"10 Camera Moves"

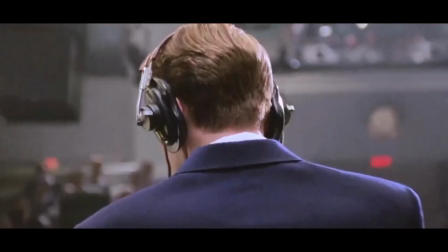When you push out and zoom in, or when you push in and zoom out, this is called a dolly zoom.
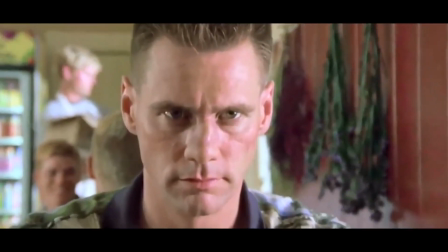This shot was made famous by two different films.
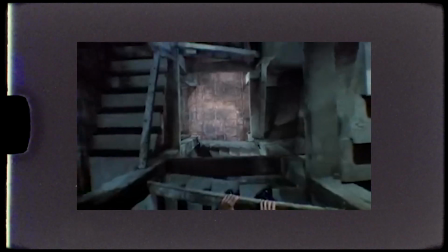A film called Vertigo by Alfred Hitchcock a very long time ago, and then another iconic dolly zoom shot is from Jaws. And in Jaws, it's used to showcase this panic, fear, and kind of terror that this character is coming to a realization to.
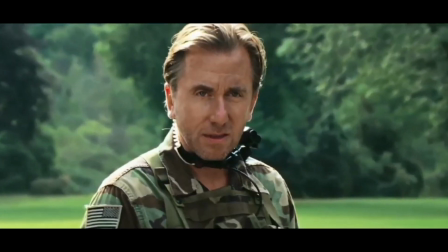What's cool about the dolly zoom is that it has such a unique look. Because you're pushing in or pushing out while you're zooming forward or zooming out, it really gives this kind of weird vertigo look where the background either shrinks or gets larger, and the subject that it's focused on stays the same. It's really a great way to show an internal conflict or something extremely dramatic happening in a scene. If you guys want to get inspiration for your next film project, you got to check out Film Vibes.
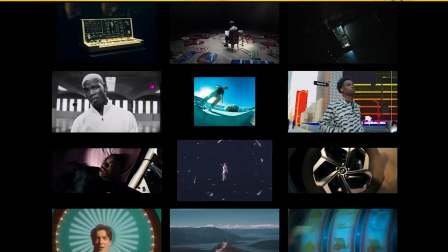Now, Film Vibes is a company that me and my partner started in hopes to create as many assets as we possibly could for filmmakers to create pitch decks,
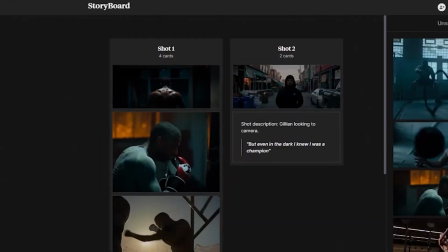mood boards, storyboards, and of course treatments for your films. But on top of all of that, what makes Film Vibes extremely unique is the ability to actually use GIFs and MP4s. Instead of a site like ShotDeck and FrameSet just using still frames, you could actually go through, scrub through an entire video,
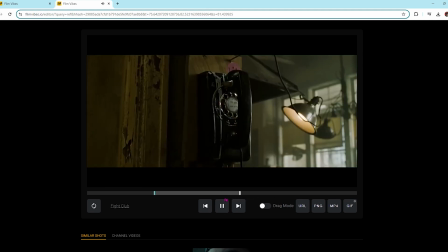pick out the best clip that showcases camera movement,
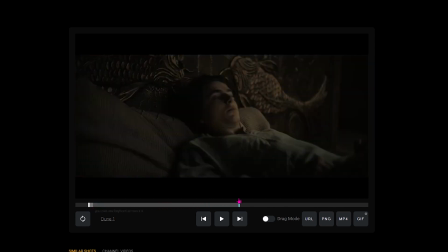and actually put that piece of camera movement in your pitch deck and storyboard to use as a GIF or, like I said, an MP4. So if you guys are looking to sign up for one of our pro accounts, I'll leave a discount code down below, 20% off.
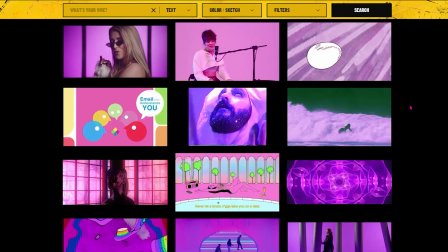And even if you guys don't want to sign up for the pro plan, go through the site, browse around, and gain as much inspiration as you possibly could,
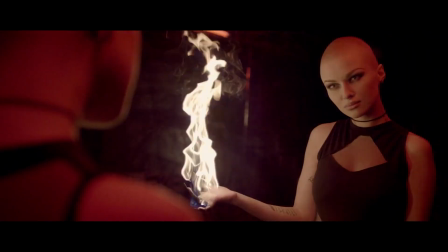because we are using a million different assets from thousands of directors and cinematographers. Now, the next shot on the list is one of my favorite shots, and this is something called an orbit shot.
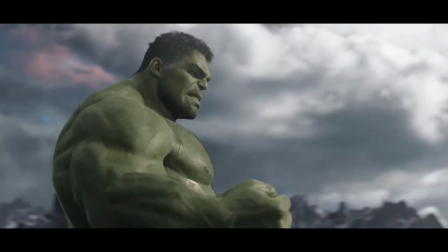This is where you pan around your subject as they stand still or move towards something.
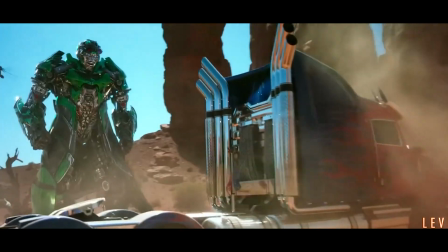And the orbit shot is fantastic for showing a 360-degree view of the world that your characters are in and how they're interacting with that world. Now, typically, this shot is achieved by using something like a gimbal or a Steadicam or even a circular dolly track.
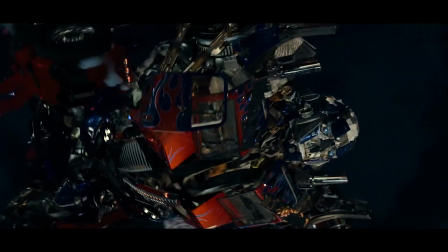A director that used this shot over and over again in a ton of their films in the early 2000s was a director called Michael Bay.
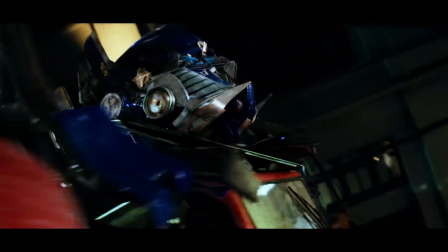He would take this orbit shot, man, and he would show these awesome, beautiful sunset hero shots of his main characters.
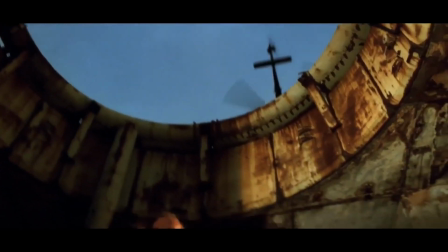And this was known as like the hero shot. Like when you thought of the hero shot, you thought of that orbit shot going around the main character,
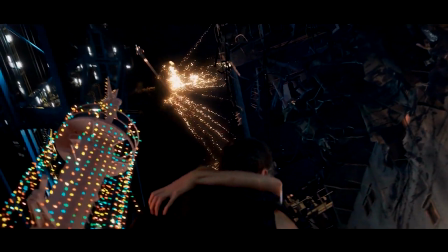making you feel like this slow motion epicness that honestly, unfortunately got way overplayed in the early 2000s. But Michael Bay, man, I mean, like, he really killed it with the orbit shot. Like, it was iconic, and in my opinion, I loved it, dude.
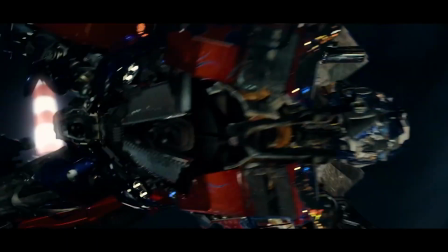Every time he did it in like movies like Pearl Harbor or Transformers, it gave me that feeling, you know what I mean? But yeah, the orbit shot in conjunction with slow motion is choice for a hero shot. Now, the last shot that we're going to discuss on this list that's a very unorthodox camera movement is something called the camera roll. And this is such a great way to showcase a really uneasy feeling that can make your audience feel like something twisted or something out of the ordinary is happening.
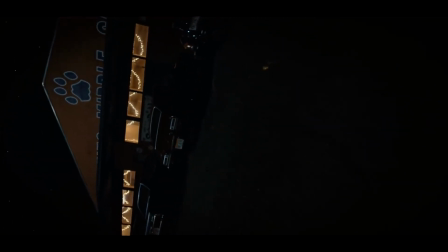Taking a look at this scene from Stranger Things, they do a camera roll to show you the alternate dimension that's happening underneath their current world, which in my opinion is genius to add this twisted nature of the shot. Now, camera movements are a ton of fun and you can really get creative with them.
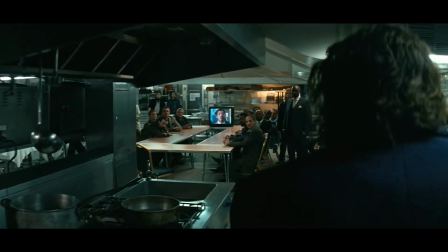But just like I say in all of my videos, especially in this series, is that you have to think about what the script is saying and creatively what you're trying to do. And if you take a look at the script and there's a moment and a reason for the camera movement,
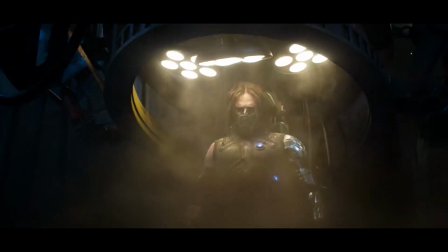that's when you're really going to create an artistic visual storytelling piece. And I promise you guys, if you really sit down and you think about why you're moving the camera, it's going to start to make a lot of sense, and it's actually going to start to,
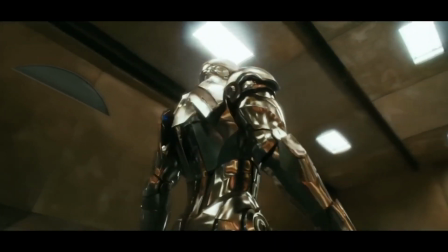give a character to your film.